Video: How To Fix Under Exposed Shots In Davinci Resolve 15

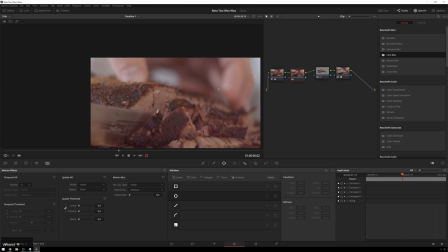4:07 And we're going to start this off with the spatial noise reduction, so I'm going to hit Shift-H to solo this node, so that bypasses these two nodes.
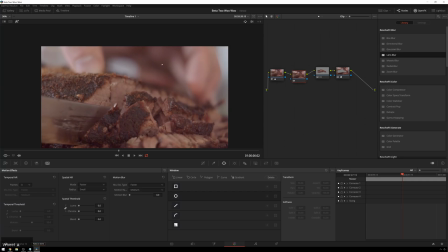4:14 So we're just seeing what's going on here. And now we're going to zoom into a point where there's a lot of noise.
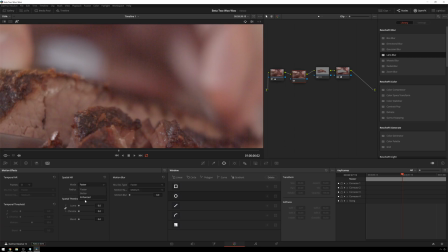4:19 I'm going to start off with spatial noise reduction and just always go as good as you can here, because especially the difference between faster and better is just huge. I guess this is a tutorial, so I'll show it now. So if I bring this up to 100, you can see this is what faster looks like. Pretty awful.
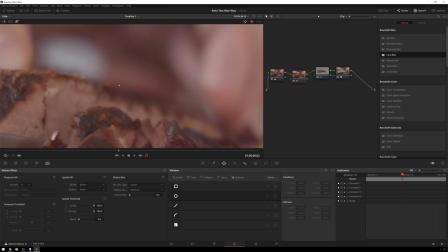4:34 Don't use that. This is what better looks like. Oh, that's, you know, starting to look even at 100. Just like a cell phone camera. And if we go to enhanced, you know, there's a good little bit of detail left in there.
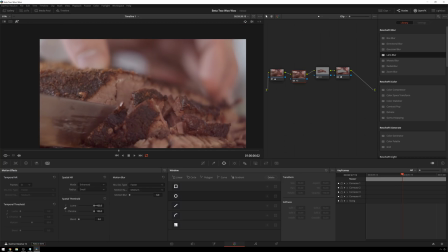4:51 So then we can back this down to a more reasonable level, something like there. You see, we're losing some sharpness, but we're losing a lot of noise in there, which is really nice, especially this nasty color noise.
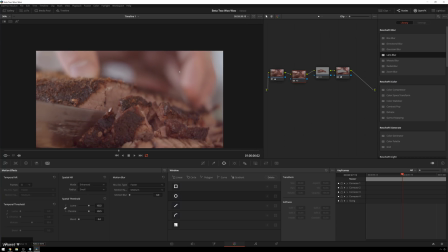5:03 So that's already a lot better. And then if we hit Shift H to unsolo this, you can see the blur sort of smooths out a lot of that other stuff.
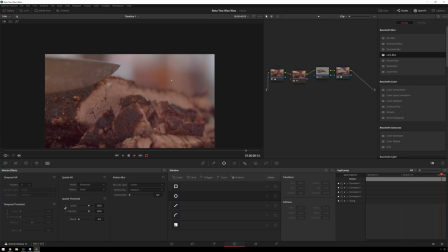5:13 So already that's looking, especially for this shot, pretty acceptable because this shot's just going to small screens, so it doesn't super duper matter.
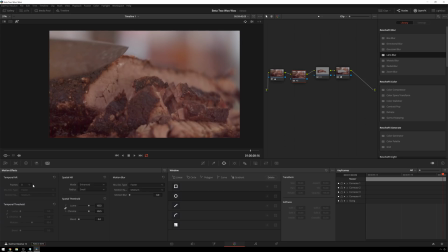5:21 And since this shot is mostly fixed pattern noise, the temporal noise reduction won't help us out that much since the noise is pretty similar from frame to frame. So we're just going to be able to use the spatial noise reduction. But if we hit Shift H to bring back our blur, you can see that we're really, we've gotten a long way.
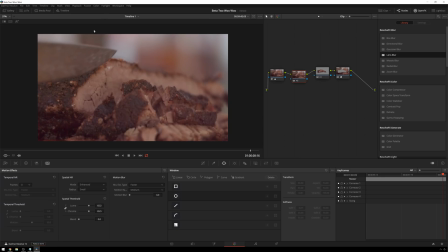5:37 So now the next thing that we're going to do is, since whenever you're under or overexposed, it sort of compresses the amount of dynamic range that you have to use just because of the way that the color spaces work when we're shooting, we're going to expand out some more localized contrast in here to make it look a little more poppy.
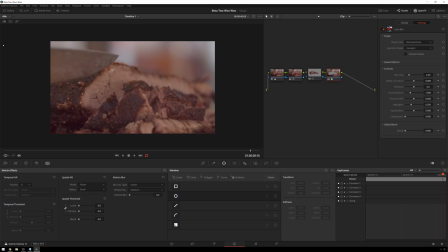5:54 So I know that the main light for the scene is a window light coming from over here. So you can see sort of these edge lights on the shiny bit. That is what we're going to enhance. So I'm going to hit Alt-S to create a new serial node. Then we're going to create a gradient power window and bring this up just to the side of our frame where our window light is coming through.
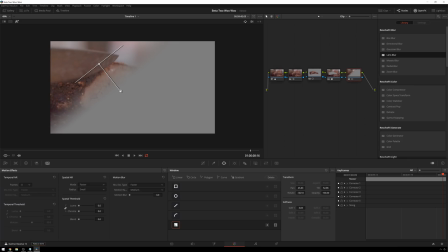6:12 If we hit Shift H, you can see that this is just affecting this part of our image. So right about there seems good.
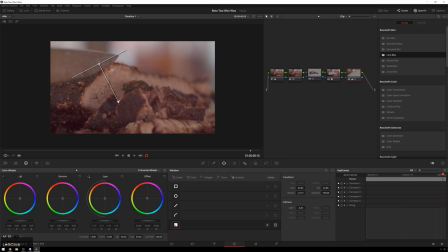6:19 And now in here, we can bring our gain up even higher and we'll just make this part a lot brighter. I'll have this stretch over our image a bit. And then we can even warm it up a bit. So go over here. We don't need a bunch. Just a little bit to give it some contrast.
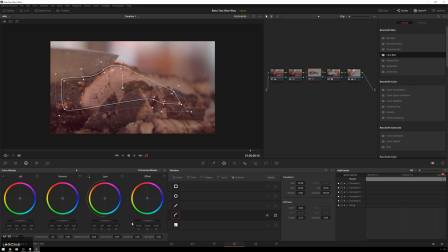6:38 And then also while we're brightening things up, we can brighten up our middle part here too. So let's bring our gain up some. And since this is where the important stuff is happening, we'll even add a little bit of mid-tone detail. So there we go. So now since we can sort of see what's going on here, we can go back and access our camera raw controls and change our white balance to fit.
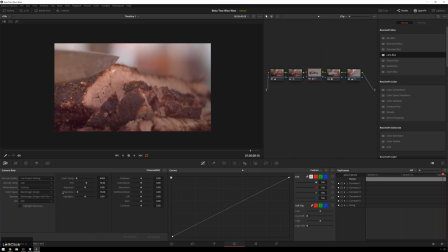6:56 And you don't have to be in any particular mode whenever you change your camera raw controls, because the camera raw processing actually happens before the edit page in the color pipeline. So if we bring our white balance down a little bit
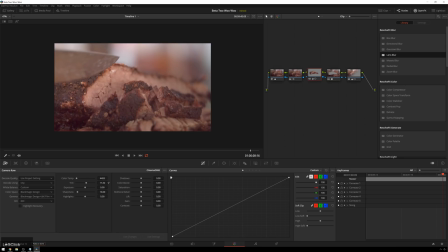7:11 and push us towards green a little bit, I think that will get us a pretty accurate representation of what the meat actually looks like. Now this is probably good, but I know that my monitor tends to be a little bit bright, so I want to grade this a little bit brighter. I think it should be. So I'm just going to add a node at the end and just use this as a little boost to up there.
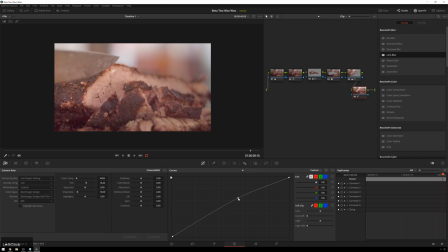7:29 And now that is starting to look about how bright I want it to be. Really nice, bright and fresh looking, because food.
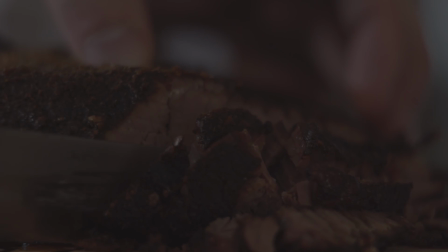7:37 So you can see before, wow, that is very underexposed. And now after, we've really brought a whole lot back.
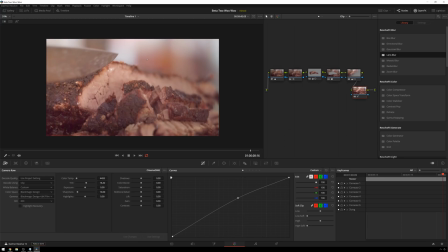7:42 And a lot of that is because shooting raw and stuff, but also with the noise reduction and the blurring stuff, you can sort of fake this a little bit. Especially the blur will help you out with those banding issues that you'll get in 8-bit footage.
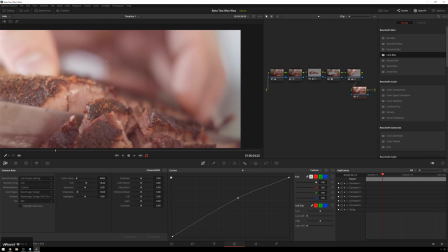7:57 You see, you still got some fixed pattern noise back there. If we really worked on stuff a little bit harder, I'm sure that we could get rid of some more stuff. But like I said, this is a small screen delivery, so this will be totally fine for going to Instagram.
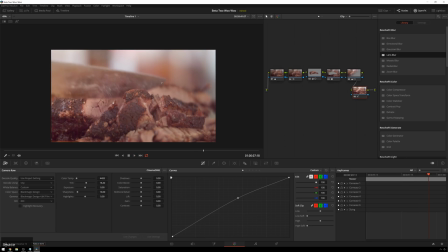8:09 So anyway, I hope you guys enjoyed this little tutorial. Hope it helps you out.